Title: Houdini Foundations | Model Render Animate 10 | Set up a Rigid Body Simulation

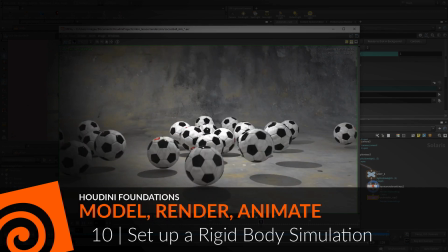(0:00)
Now we're going to set up a rigid body simulation with a whole bunch of soccer balls
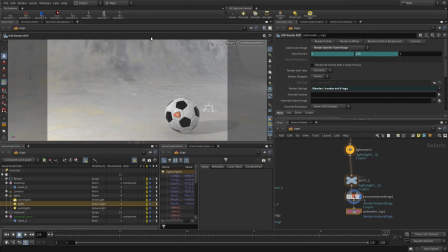(0:05)
and add this eventually back into our Solaris set of shots. So first we're going to go back to the build desktop.
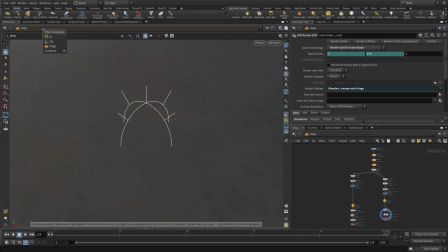(0:13)
We're going to make sure our path is right, so we'll go to OBJ.
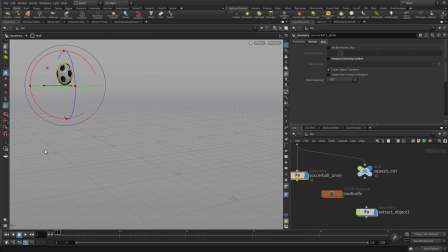(0:18)
Now what we're going to do is we're going to hide some of the things we already have and set things up for the simulation. So the soccer ball, the animated soccer ball, we're just going to hide all of those elements. we're going to bring back the soccer ball geo for a second
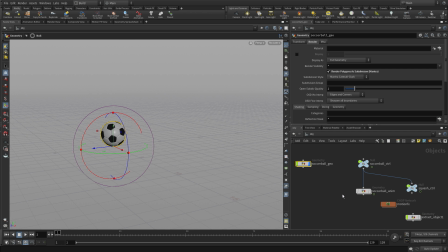(0:35)
and hide that extracted object so now we've got the soccer ball geo we're gonna do a second extraction of just the single soccer ball sitting there and that's what we're going to use to build our network with and we can bring
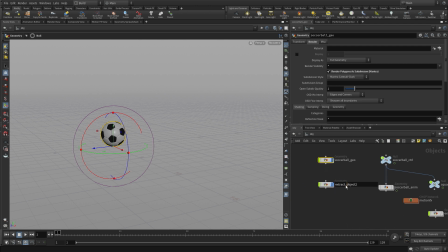(0:50)
that over and call that soccer ball sim as opposed to soccer ball geo and hide the other one now when we go in there
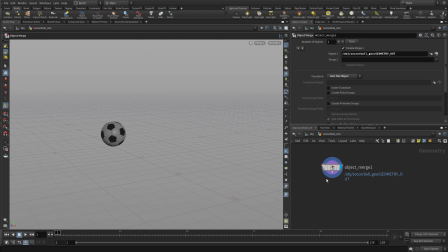(1:05)
what we want to do is center this around the origin so what we can do is put in another match size but this time we'll center around the origin now actually when i recorded this i you're going to see i put the match size in and then i actually instead of just leaving it at the origin which is what i should have done
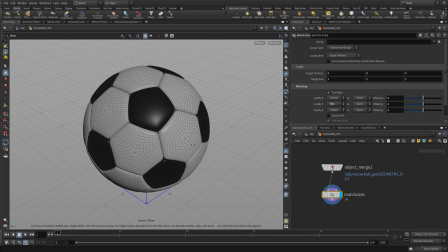(1:23)
i went and put minimum again but that wasn't what i meant to do it doesn't really matter but
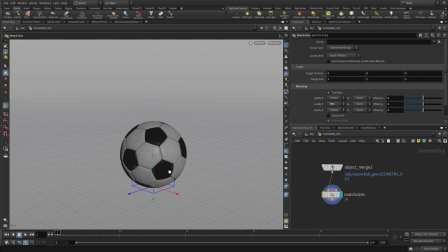(1:29)
the point of this was supposed to be to center it if you follow the instructions in the booklet now we put a box in and this box is going to be used to copy the soccer ball too so we're going to put the center up at eight and we see it up there
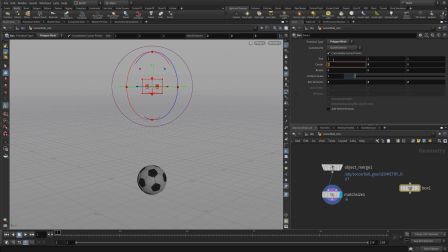(1:45)
and we're going to change its size, its rotation to 45, 45, 45, and its uniform scale to 6. And let's do 3, 3, 3 for the axis division. So that gives us a lot of points to throw soccer balls onto.
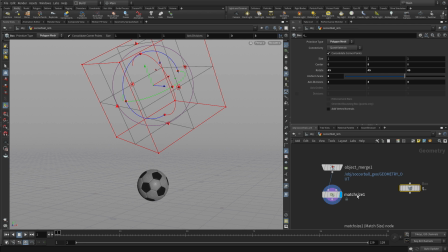(2:05)
Now the next thing is to get the soccer balls onto the box. Let's rename the box back to box. We're going to use a copy to point node. So that node, you just go tab, copy to points. There we go.
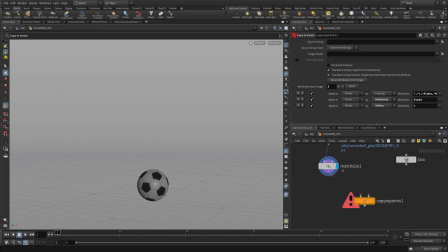(2:22)
And then we're going to wire the match size into one side and the box into the other and set the display flag.
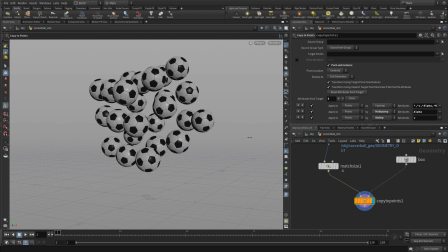(2:32)
Once we have that, we can pack an instance. That makes it more efficient. It's more like an instancing solution always works a little bit better for these kinds of things. And now we're going to put down a mountain node in between to sort of jiggle the points on the box and that will just allow us to just
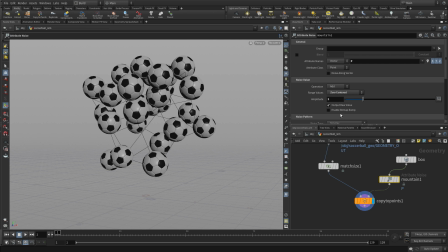(2:53)
just so it doesn't look so even when the simulation begins now we're going to be able to run that simulation right here in the geometry level by typing RBD bullet solver and we're going to put this solver right here we're going to wire the first input into the or the output into
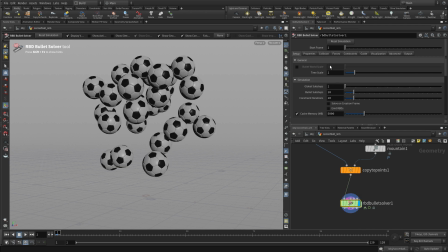(3:11)
the first input set the display flag Now the first thing we need to set up is a collision surface. We want to set the ground plane as a collision surface and creates a sort of invisible and infinite ground plane there.
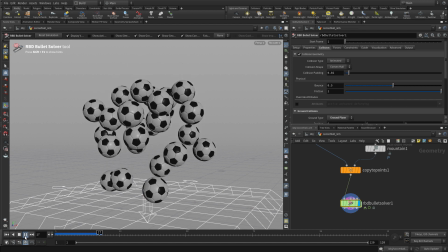(3:23)
And we can press play and see how that's working.
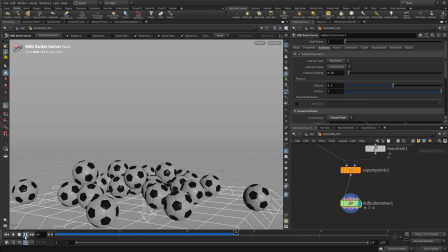(3:26)
It doesn't seem to be a lot of life to the objects as it falls, so we can do some tweaking to make it look a little bit better.
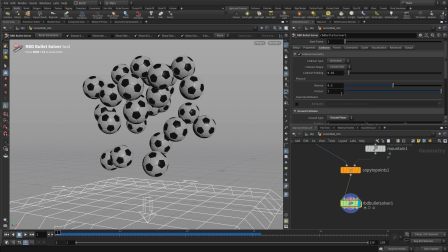(3:34)
First thing we can do is make the ground itself a little bouncier. So instead of having 0.8 or 0.5 we're to go up to 0.8 and then the next thing is to go to the properties of the the soccer
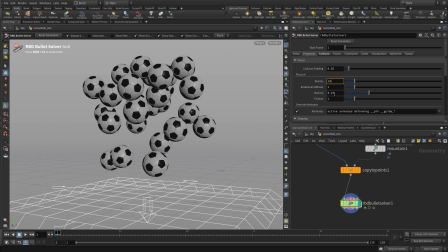(3:46)
balls themselves lower the density and increase the we're going to go with the bounce of 1.1 so it's it's got energy to it and then when we we go up here and press reset simulation we can press play and you'll see that once they hit
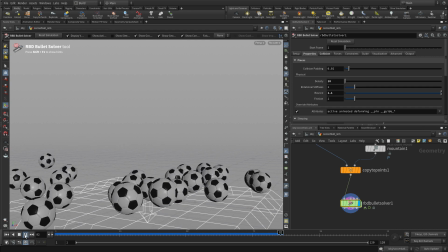(4:02)
the ground and off each other they got some really nice energy to them something that you often see with sports balls like this.